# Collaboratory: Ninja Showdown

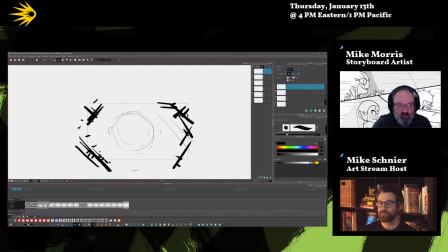2260s
techno looking thing to make it seem like it's, you know, kind of all around. You would do that in layers, and you can do like a 3D shot that would, you know, make things look really cool when you're, you know, zooming the camera in and out.
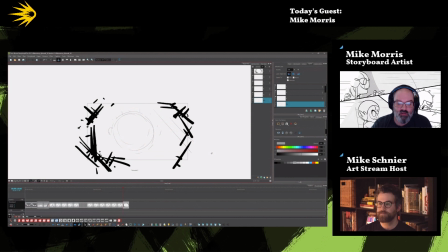2278s
We haven't really done that on the show because it does take time, but that is some cool stuff that you can do when you're working on projects. So we'll just do like generic crowd. It's just a bunch of people.
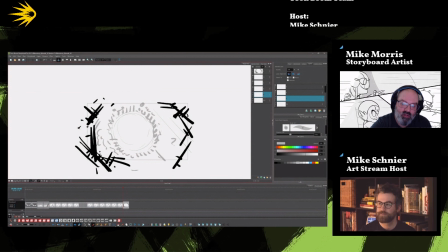2299s
And of course, given time, we could flesh this out and make it look super cool, but we just don't have that sort of time on the show, unfortunately. Maybe we'll do a special at some point where we go for a few more hours.
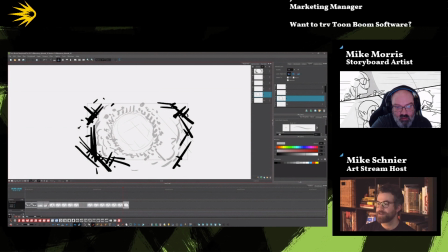2320s
Yeah, it'd be fun also to revisit some of these too. This is a really good suggestion. So multiple corgis come flying at once and zipped. So the snowman could just be like a trench coat full of corgis. It's like a corgi cannon. Oh, love it.
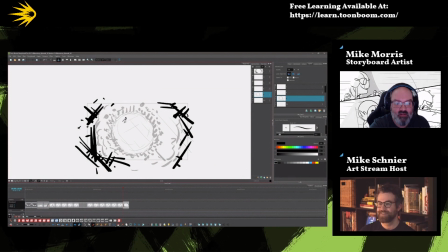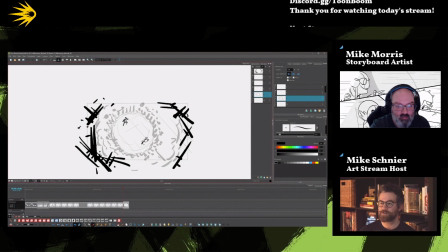2351s
I think one really cool thing to do with fight scenes is to give the audience like a view of the layout, of the sense of space. Because if you don't, then things get really confused and you don't really know what's happening.
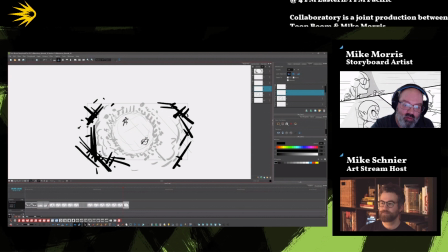2366s
Well, geography, setting up geography visually is so, so, so important, because that is one of the quickest ways to lose an audience, right? Because if they see stuff that's not visually continuous, then they're like, wait, what's going on?
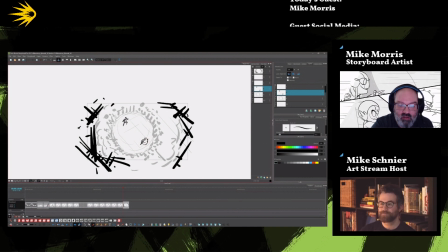2382s
And then you've lost the audience, and then you got to get them back. You don't ever want to lose the audience, because it's difficult to get them back. And you've lost some storytelling time with them because they're looking at the filmmaking, not looking at the film.
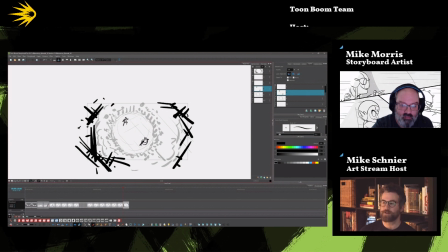2396s
Yeah. And I think also being able to see like how the characters are acting and reacting to things around them is important. Totally. All right, so we have this set up, and, you know, we can put like a little camera thing on it.
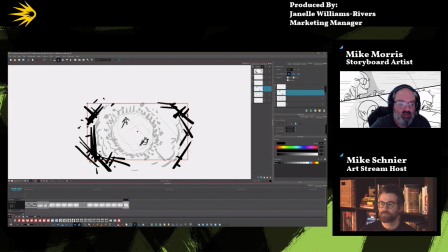2418s
A good little rotate, I think, sometimes can go pretty far.
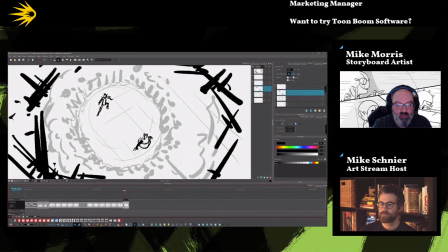2424s
So a nice little drift like that.
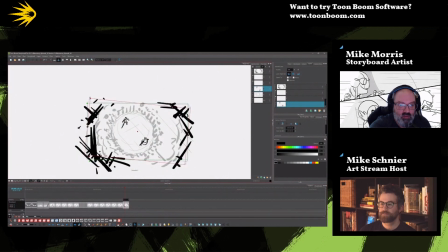2429s
And, you know, let's even do a drift pull out.
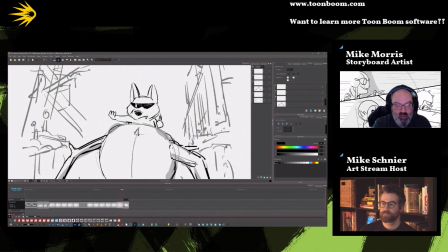2434s
So we can have that, you know,
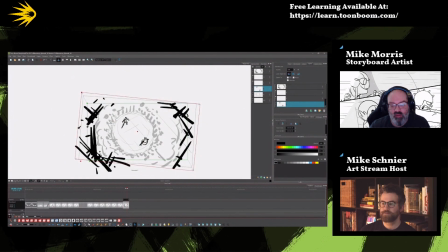2440s
that sort of thing. And again, it'd be really cool if we could do like the 3D stuff and put that in there. We are getting questions about like how you deal with like mental or creative fatigue. Was there anything that you wanted to give as maybe suggestions that might be helpful?
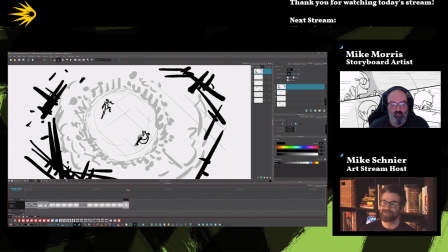2457s
I know you've suggested sometimes going outside is a helpful thing.
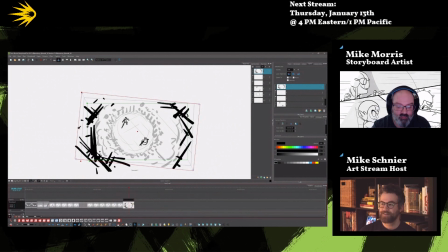2463s
Going outside. Yeah, Yeah. experiencing nature, experiencing the world. Yeah, absolutely. That's totally good. I have a few suggestions that I try to do whenever I have mental fatigue, you know, and
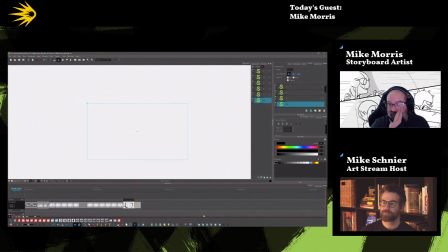2481s
I don't think it's any secret that you know, I'm a tabletop gamer, and sometimes I focus that creativity there and just start writing stuff. You can always switch up your art a little bit, and I find that if I go into, like,
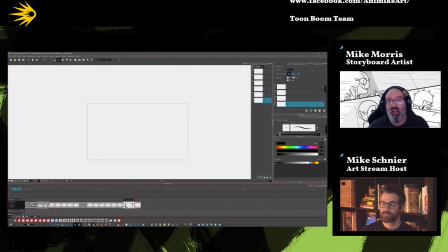2496s
you know, drawing in VR or doing some writing, or you know, getting out some clay or something like that, just like mixing things up and giving yourself a little variety.